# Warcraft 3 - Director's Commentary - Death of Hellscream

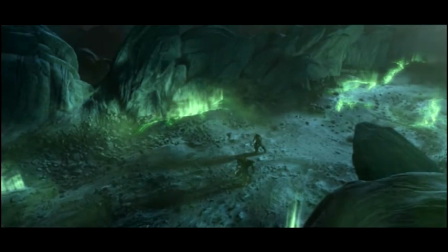(0:01)
This is the death of Hellscream. Now, this was a real interesting piece.
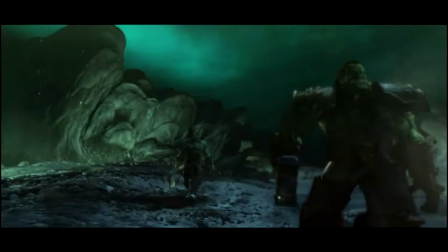(0:07)
I wanted to push it more into the blue-green spectrum and give it that sort of low lighting feel. That way everything was sort of in shadows. Now, the set was supposed to be
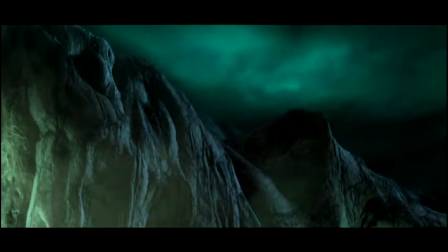(0:21)
where the infernals actually crashed down and created these gigantic craters.
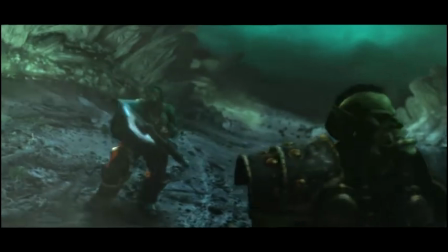(0:27)
I wanted to give the cliffs a sort of jagged wall sort of effect, to sort of hopefully give it in little tones that it is a crater.
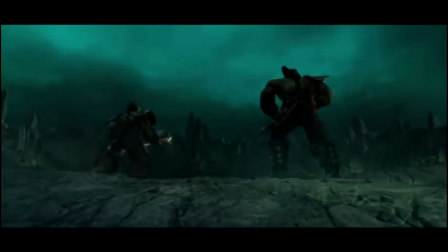(0:35)
The ground is sort of destroyed. We chose to put plants into the ground, on the ground, just so it would give it a feel of organic
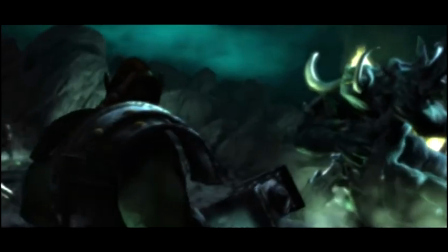(0:43)
tones, but without it, you could definitely tell that it was barren.
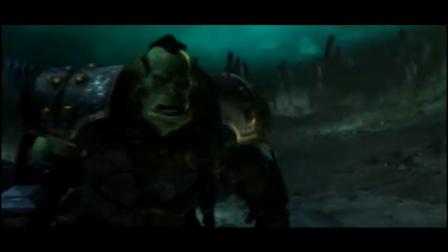(0:50)
Manaroth was one of those characters that had a lot of elements like fire and wings,
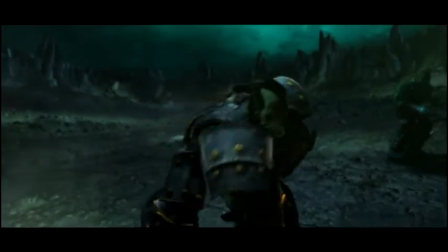(0:55)
and he had actually 4 legs and 2 arms, so he was definitely one of our more complicated characters.
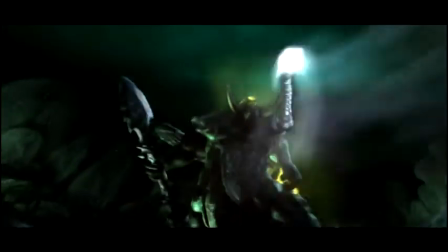(1:03)
And we actually chose to break out his wings separately because this model was so heavy.
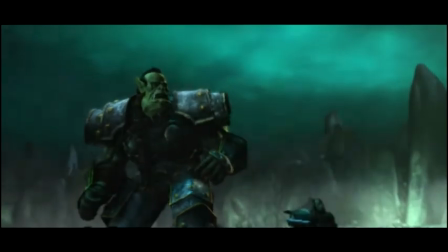(1:08)
There was just so much information to actually render that we had to just break him out into pieces.
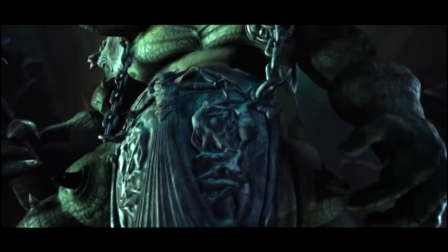(1:15)
His wings were actually a simulation. His armor was simulated in some of
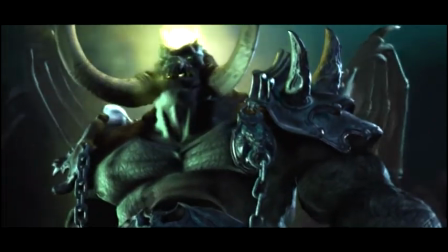(1:21)
the shots, and some of it we actually chose to keyframe some of the animation because it was just impossible to get his armor to do what we wanted.
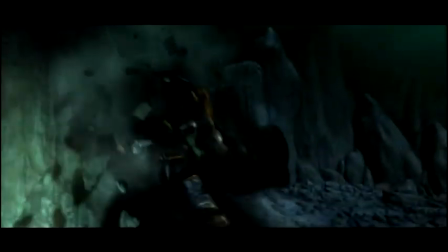(1:32)
So some of the skinning techniques that we were using on Manaroth were definitely new.
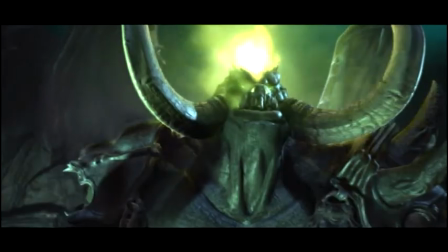(1:37)
We were doing everything in one mesh, and it was something that was developed along the process.
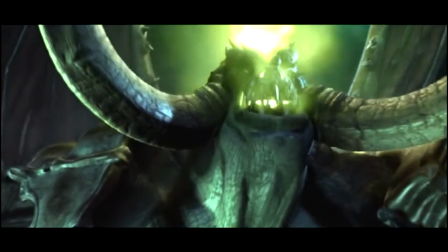(1:43)
And pulling off his fire,
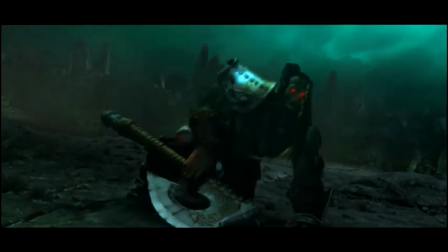(1:47)
you've got this green guy with fire, and he's got to talk, and he doesn't have an upper lip.
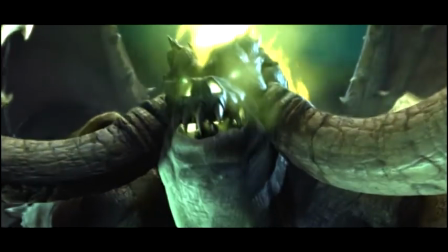(1:52)
Just the challenges alone of bringing him to the screen were pretty crazy.
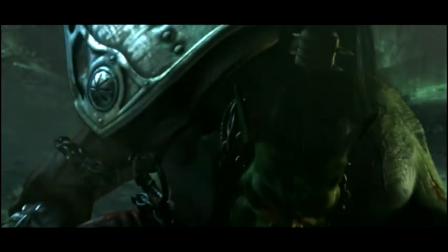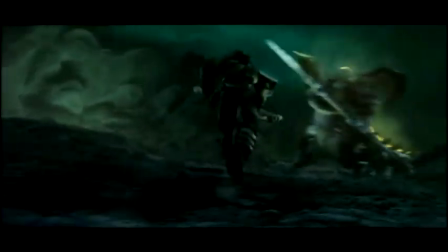(2:05)
So this ground here was all displaced.
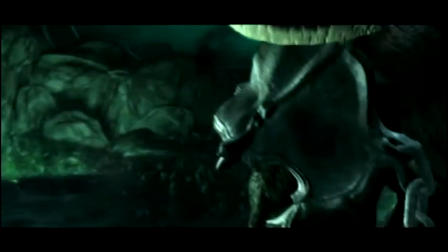(2:09)
What displacing does is basically allows us to take a flat mesh and cut into it with
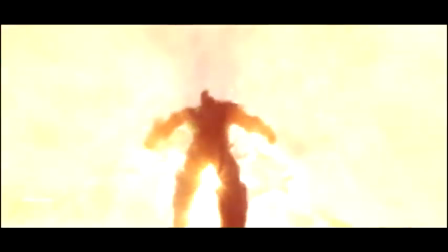(2:16)
a texture map, which is just basically a drawing, and it allows us to actually get a tremendous amount of detail
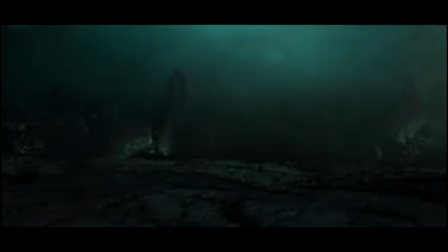(2:24)
out of this, but it's also extremely difficult to render. So we did a lot of that.
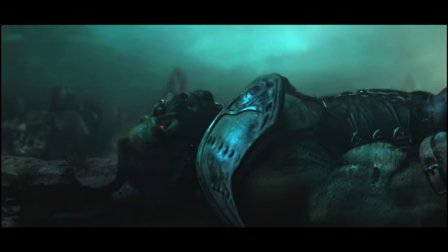(2:31)
We actually chose to do 90%, I think, of the modeling done in Act 5 was actually done with displacement.
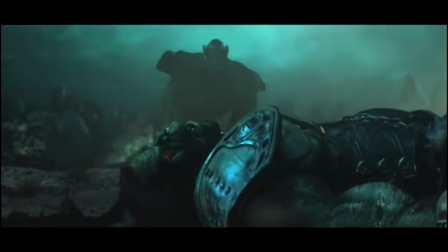(2:39)
And Hellscream, of course, with his eyes, his red eyes. One of the things that early on that we talked about was
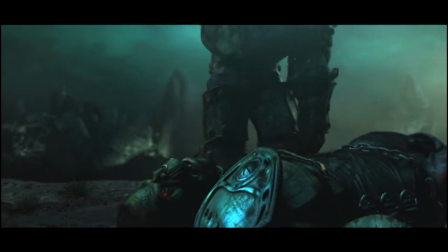(2:46)
his eyes burning out as the demon's corruption leaves his body.
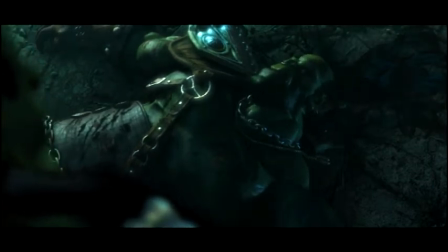(2:52)
And it was definitely one of those things that we went back and forth on once again, just trying to figure out like how we're going to make him feel like his eyes were
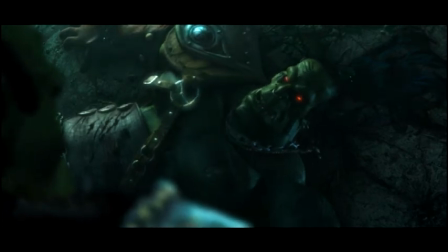(3:01)
demonic enough that when he's dying that they can crossfade back to normal looking eyes.
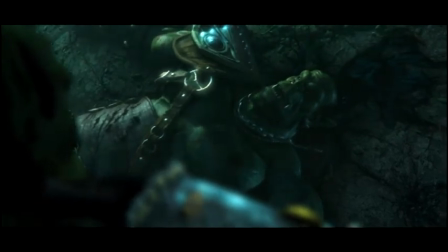(3:09)
And I would have liked the shot to have been a little bit closer so we could really see it, but I think it plays out really well.
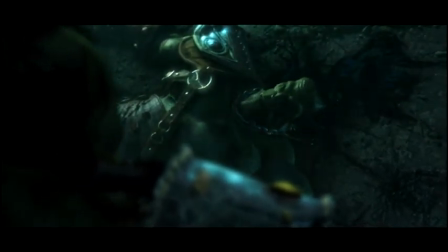(3:16)
Yeah, the voice actor that we brought in to do this was amazing.
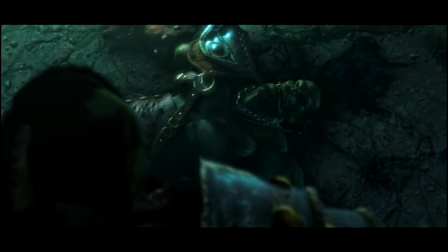(3:22)
His range was incredible. So it sort of set the pacing and tone for the animator.
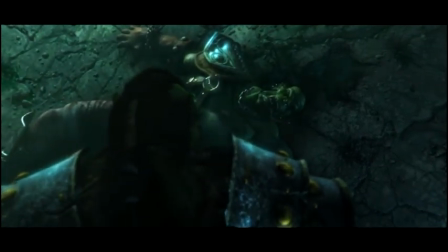(3:28)
And I think they nailed it. Pretty amazing stuff.